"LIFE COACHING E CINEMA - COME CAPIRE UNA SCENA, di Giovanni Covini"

Come costruire una storia, come costruire una scena, come costruire un sistema narrativo che ci consente anche di leggere le storie degli altri e di leggere e interpretare le storie vere, quelle che ci riguardano, anche per poter entrare in relazione con gli altri, con noi stessi e anche prestare a volte un aiuto a chi ha una storia complicata o a chi non sta accogliendo magari il momento che sta attraversando. Il cinema per me è sempre stata una guida in questo e ho scelto una scena di Revolutionary Road, una scena che io amo tantissimo, un film di Sam Mendes con Kate Winslet e Leonardo DiCaprio che interpretano Frank e April, una coppia veramente straordinaria che in quegli anni stava dando degli esiti cinematografici veramente superlativi. Allora, direi immergiamoci nella lettura di questa scena, nella lettura tecnica di questa scena, per capire in che modo dalla lettura di una scena si possa ricavare anche un qualche elemento per leggere la vita.
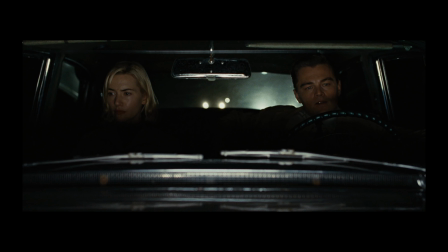61s
Eccoci nella prima inquadratura che ci dà l'ingresso nella scena di Revolutionary Road, che forse più di ogni altra rappresenta simbolicamente tutto il film e la storia tra quest'uomo e questa donna, tra April e Frank. Siamo in macchina e questo è il primo sguardo che dobbiamo avere, dove si trovano i personaggi.
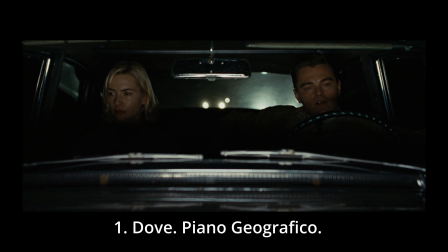80s
Questo essere in macchina vuol dire una connotazione geografica, logistico-geografica della scena, perché il dove ci troviamo delimita le aspettative che possiamo avere, delimita il campo di possibilità all'interno della scena.
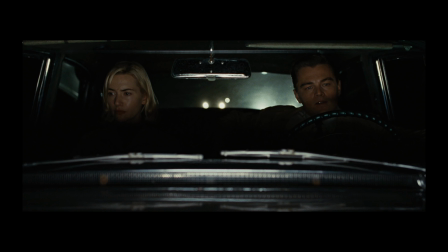96s
È molto difficile che vengano aggrediti da un ghepardo, dato che sono in un paese in cui i ghepardi non ci sono e sono chiusi in un'automobile. Questa riduzione di aspettative è molto importante perché lasciare aperte sempre tutte le possibilità dà come risultato una scena molto generica.
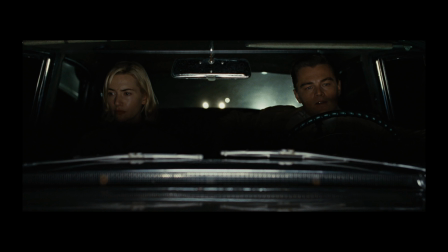114s
Questa è una prima grande cosa da acquisire, contestualizza, precisa, specifica le cose. E quando osservi i film degli altri, stai attento a come loro sono stati capaci di delimitare gli spazi, di delimitare le possibilità proprio.
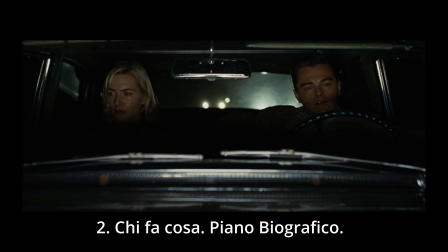130s
Il secondo elemento da osservare è un elemento biografico, cioè cosa stanno facendo in questo spazio. Stanno tornando a casa da una messa in scena terribile a cui lei ha dato vita, una pessima figura di fronte al pubblico del teatro e di fronte a tutta la città.
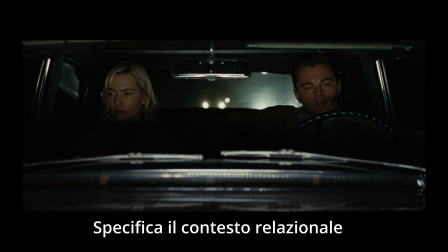147s
Sono molto arrabbiati tra loro perché avrebbero dovuto uscire con degli amici ma lei data la serata non ha più voluto. Lui è molto risentito e molto scocciato per la figura che ha fatto a causa sua. Dunque l'elemento è il conflitto.
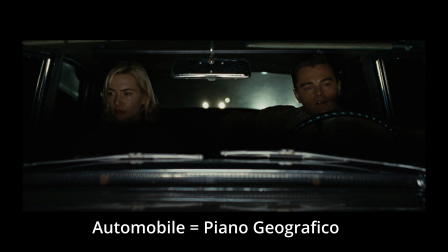161s
Adesso se noi associamo il primo elemento al secondo, cioè siamo in automobile e c'è un conflitto, possiamo giungere al terzo elemento che devi sempre cercare di osservare all'interno delle scene dei film ben fatti e possibilmente costruire all'interno dei tuoi.
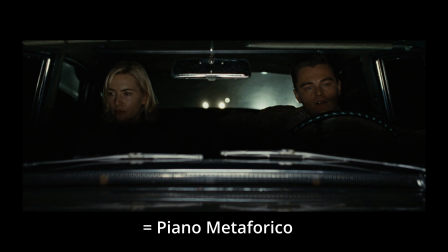181s
E c'è l'elemento metaforico. Chi si trova dove e questo che cosa significa? L'elemento metaforico qui è dato dalla notte. È una coppia che sta viaggiando nella notte della sua relazione.
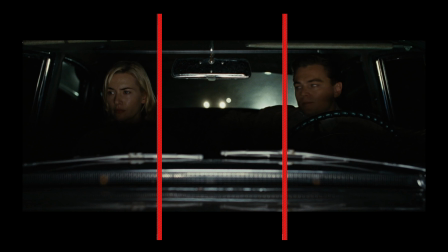195s
C'è uno spazio tra loro che è lo spazio della relazione, quello davanti a loro, cioè dovrebbero guardarsi, diciamo, nella colonna dello specchietto, incrociare i loro sguardi nella colonna verticale dello specchietto, perché quello è lo spazio di relazione tra loro.
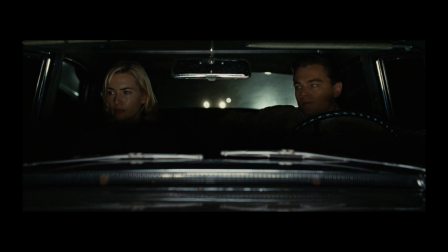212s
Oltretutto possiamo vedere che dietro di loro, alle loro spalle, proprio sotto lo specchietto, ci sono i fari della macchina che segue. Anche i fari hanno una valenza metaforica, perché i fari sono riflettori e i riflettori sono gli occhi degli altri e sono quelli sotto i quali lei è appena stata molto umiliata.
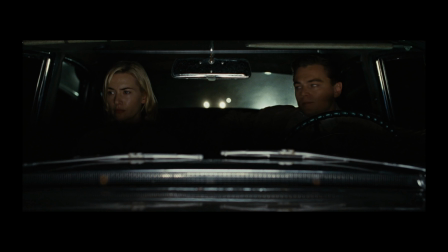231s
Guardiamo però com'è l'attitudine dei due attori.